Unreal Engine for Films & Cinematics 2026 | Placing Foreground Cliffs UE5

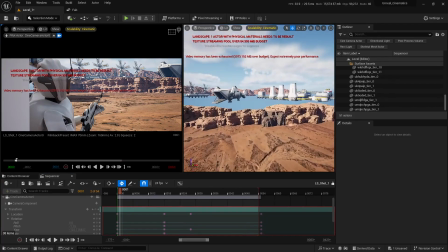[25:00]
Okay, so we're gonna have to add this, adding a few more assets. Let's bring in this one.
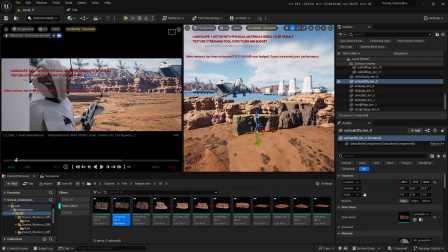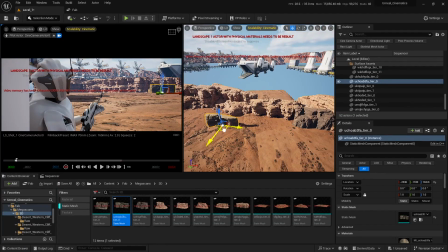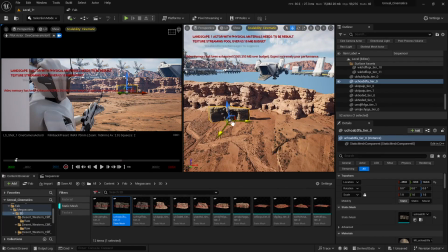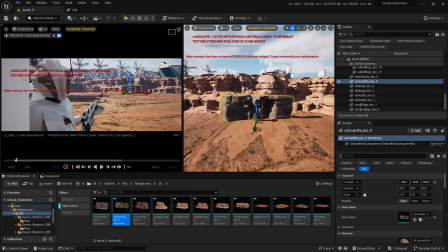[25:24]
Maybe perhaps somewhere around here. I'm gonna scale this thing up
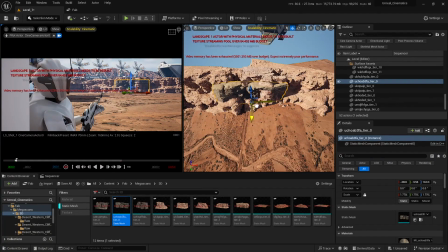[25:33]
and move this thing just about there. No, it's not gonna work so well.
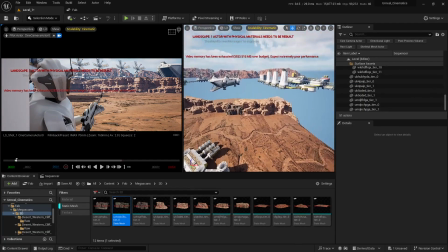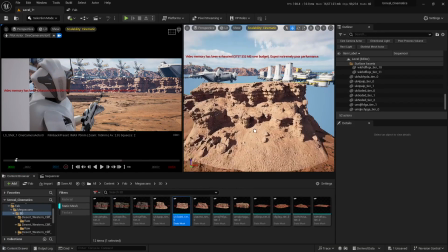[25:49]
Let's bring this one.
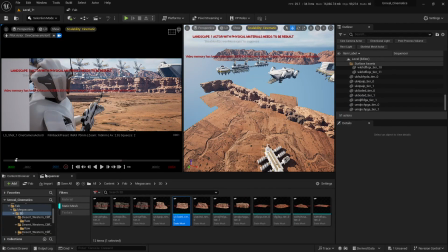[25:56]
Um,
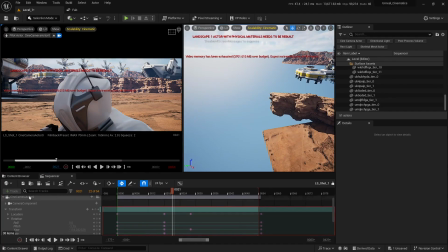[25:59]
okay, we're gonna have to fill this area as well. So let's bring in this one in here.
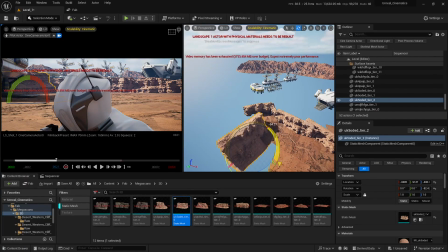[26:07]
I bring this thing down here. Rotate this thing and place it just about there.
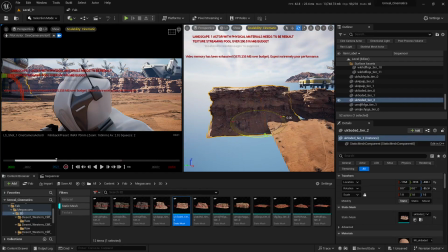Okay, maybe bring this thing a little bit up on the seat. Yeah.
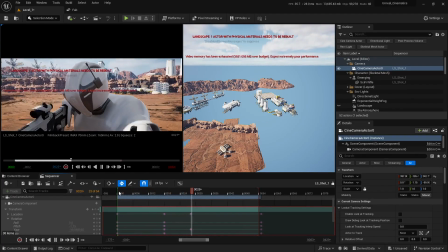[26:34]
Okay, so I think it looks good.
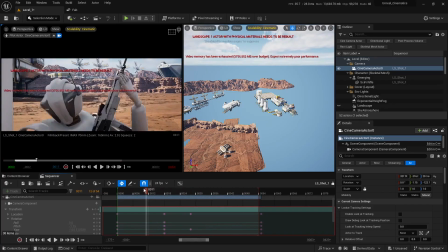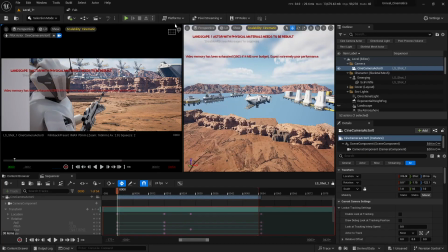[26:44]
Yeah, I think it looks pretty good. Let me enlarge the camera view and yeah, I think now we have a little bit better idea.
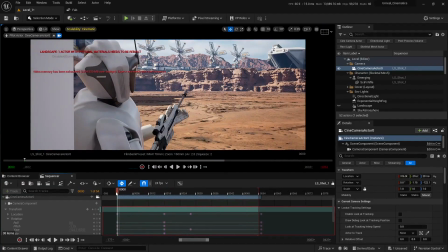So this is what I was talking about. You can see this visual depth and cavities that we have on these cliffs.
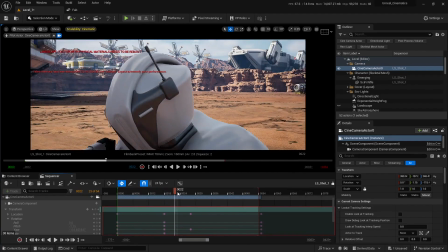[27:03]
If I move this playhead, you can see that we have some seriously high detail assets in here.
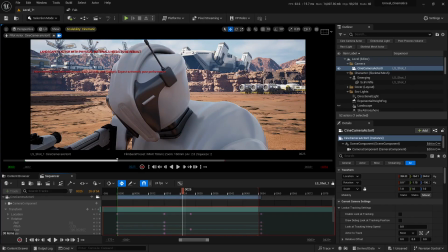[27:08]
We have these cavities inside these cliffs and the visual depth as well, which makes the look of the shot a lot more cinematic. Okay. So this is how you can bring in a very crisp and very cinematic feel to your shot.
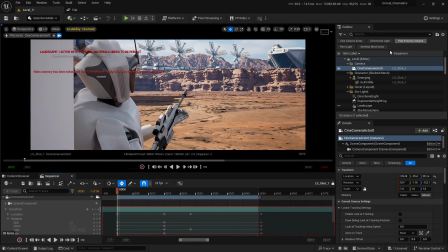[27:20]
As you can see, if I move to frame number 1 and let me just select all these assets
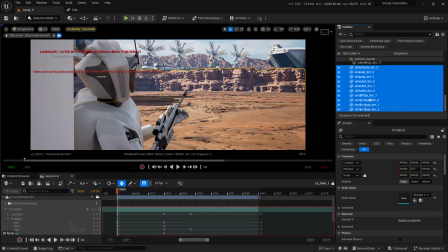[27:29]
and move them to a different folder. I'm gonna rename this as clips and let me close all these folders.
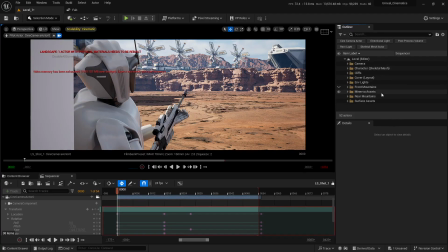[27:44]
If I now hide these cliffs and add the front mountains, you can see that these mountains just don't have that kind of visual depth or cavities to make the shot very cinematic.
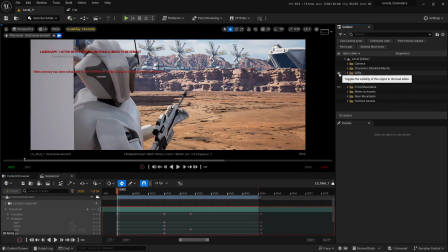[27:56]
But if I just replace these mountains with these cliffs that we have in here, you can see that we have some seriously good looking assets in here. Now, I'm fully aware that if I add a little bit of depth of field in this shot, these teeny tiny details that I'm spending so much time on are going to look completely different.
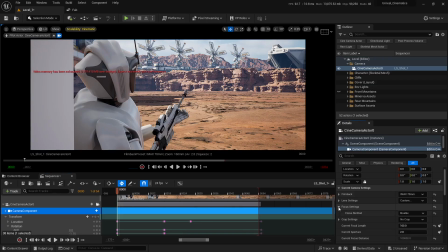[28:13]
But still, your shot is going to look a whole lot better if you use something that has a little bit of depth, visual depth, or some cavities or something like that.
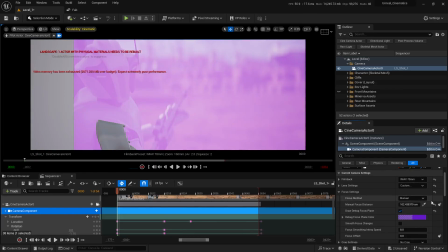[28:21]
Okay. Let me demonstrate this. If I check this box and just bear with me now and adjust these camera settings. I know that you're eagerly waiting for me to discuss these camera settings, but please bear with me for 2 to 3 more lessons and then we'll discuss the camera settings, okay?
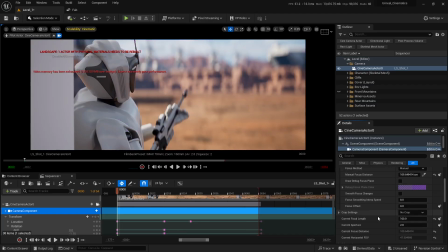[28:38]
Now I'm gonna uncheck this box and I'm gonna change the aperture to let's say 5. And you can see even after adding the depth of field, these cavities and the visual depth of these assets really come in handy for our shot. So that's it for this lesson. And in the next lesson, we're gonna adjust the material instances of these clips, okay?
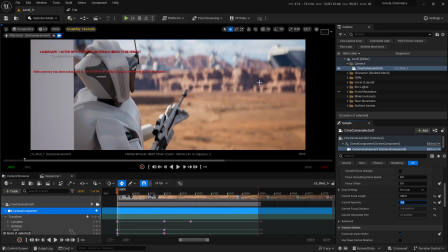[28:56]
So I'll see you guys in the next one.